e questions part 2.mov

This relates back to the overall purpose of the song, so although some images and footage used are quite sensitive to the audiences,
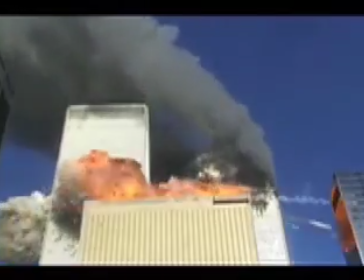240s
i.e. the girl getting raped and stuff, war in the Twin Towers, we wanted to show that these are things that happens in everyday life, and it would help the audience understand our music and understand what happens in life. We also wanted to be creative and original, and still keeping the concept of highlighting the streets and the message beyond the lyrics of the song.
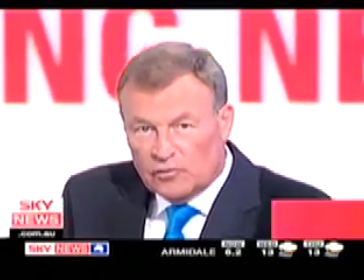262s
In the middle of the song, we cut to a range of different news reporters that happened,
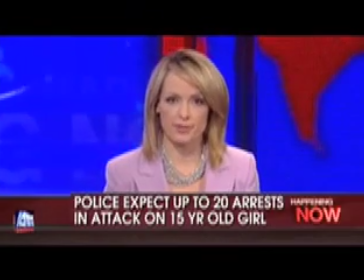271s
all saying different stories about life, i.e. the girl getting raped, knife crime and stuff, things like that.
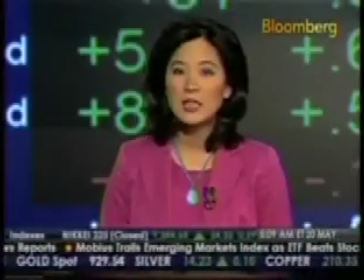278s
And what we wanted to do, it did challenge what audiences see in hip-hop genre songs,
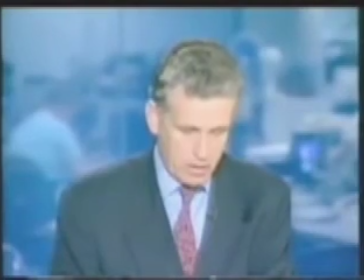286s
but we thought we'd try something different. So they listen to the song and they try to understand and get a better understanding of what the whole purpose and meaning of the song behind it, with the quick flashes of the news reports in the middle. when we read the lyrics ourselves, like the lyrics were quite like tricky to understand. Like, so you could interpret it like the words in your own way, and we just used the story behind the girl. But other conventions is sometimes like artists will use words, like they'll say like bus as a lyric and like, have a shot of a bus. So we've tried sort of doing that with like past footage of stuff like, I think one lyric said like dream, and then we show a clip of like Martin Luther King.
Every dream is designed.
And we also used like footage to try to create suspense. With like, there was one bit when there was like fast clips, and then we had a good shot of like point of view. I was holding the camera with like an effect in the background, which we thought was quite good.
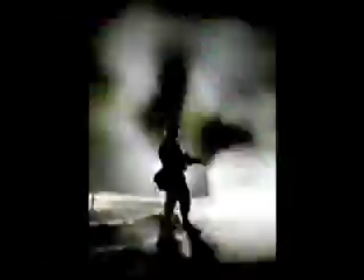352s The sadness, the madness, the bad, the lavish, the fastness, the clashes, the ashes, everything intertwined.
Conventions of hip hop genre music videos, costume, which was like similar to locations, which was like still like dark gritty, and some things had like all like bling diamonds and fancy cards and all that.
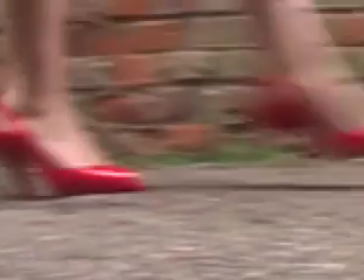372s
But like we used some like the girl with like the black dress and the red shirt to simplify like power, like lust and all things like that. And then we used like the main rapper character to still be quite dark hat with sunglasses.
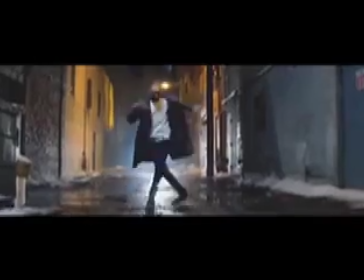387s
That's like another typical thing. We also took influences on costume from other music videos.
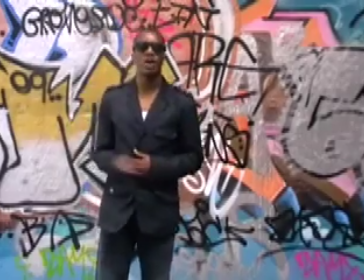392s
This is an example of one. As you can see the similarity between our music videos,
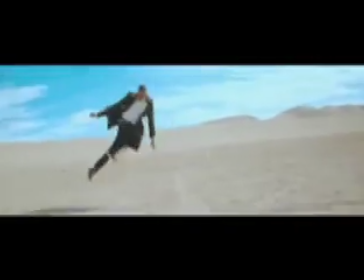400s
like another typical thing, research with like the long dark coat, the jeans, and like the white top underneath.
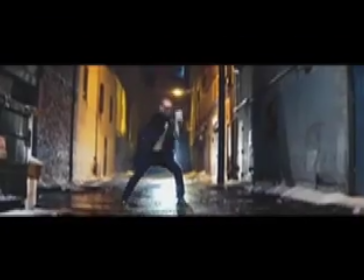406s
And also the sunglasses. The editing, when we was editing, we used like quite a large range of like types of editing. Like, obviously we did lip sync it to the beat, but also like what you see, like music videos over the years have changed. Like if you watch MTV, everything's fast paced. Like you don't really get any slow videos anymore. But what we did, we introduced with like
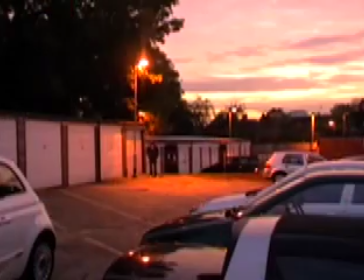430s
the editing was like slower to like build up like sort of an introduction, so an understanding.
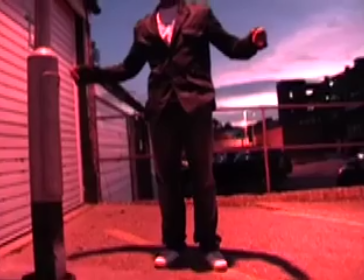437s
And then throughout the music videos,
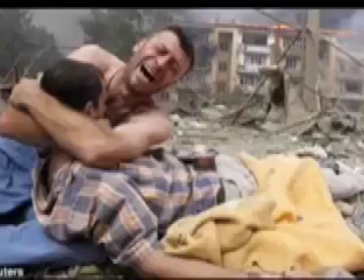439s
like the editing got fast paced and cut quicker depending on parts for purpose, for suspense and things like that. And then our last shot was with the character, like with his hood up, and then like it was sort of slow motion,
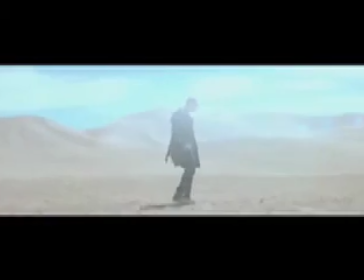454s
which is another convention because a lot of music videos and hip hop genre been from the character like on his own,
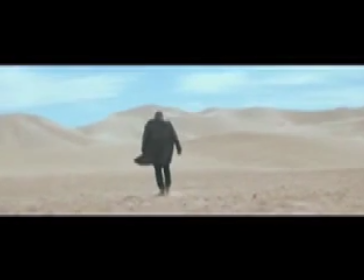460s
either like walking away or like it's sort of the actions in the music video signifies like it's like the end of the music video. In our music video we put this shot that was like clear,
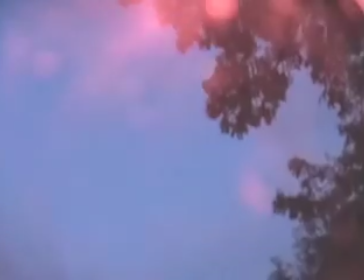474s
then we put a transition in, that the shot becomes more blurred, and it's like another way to cut.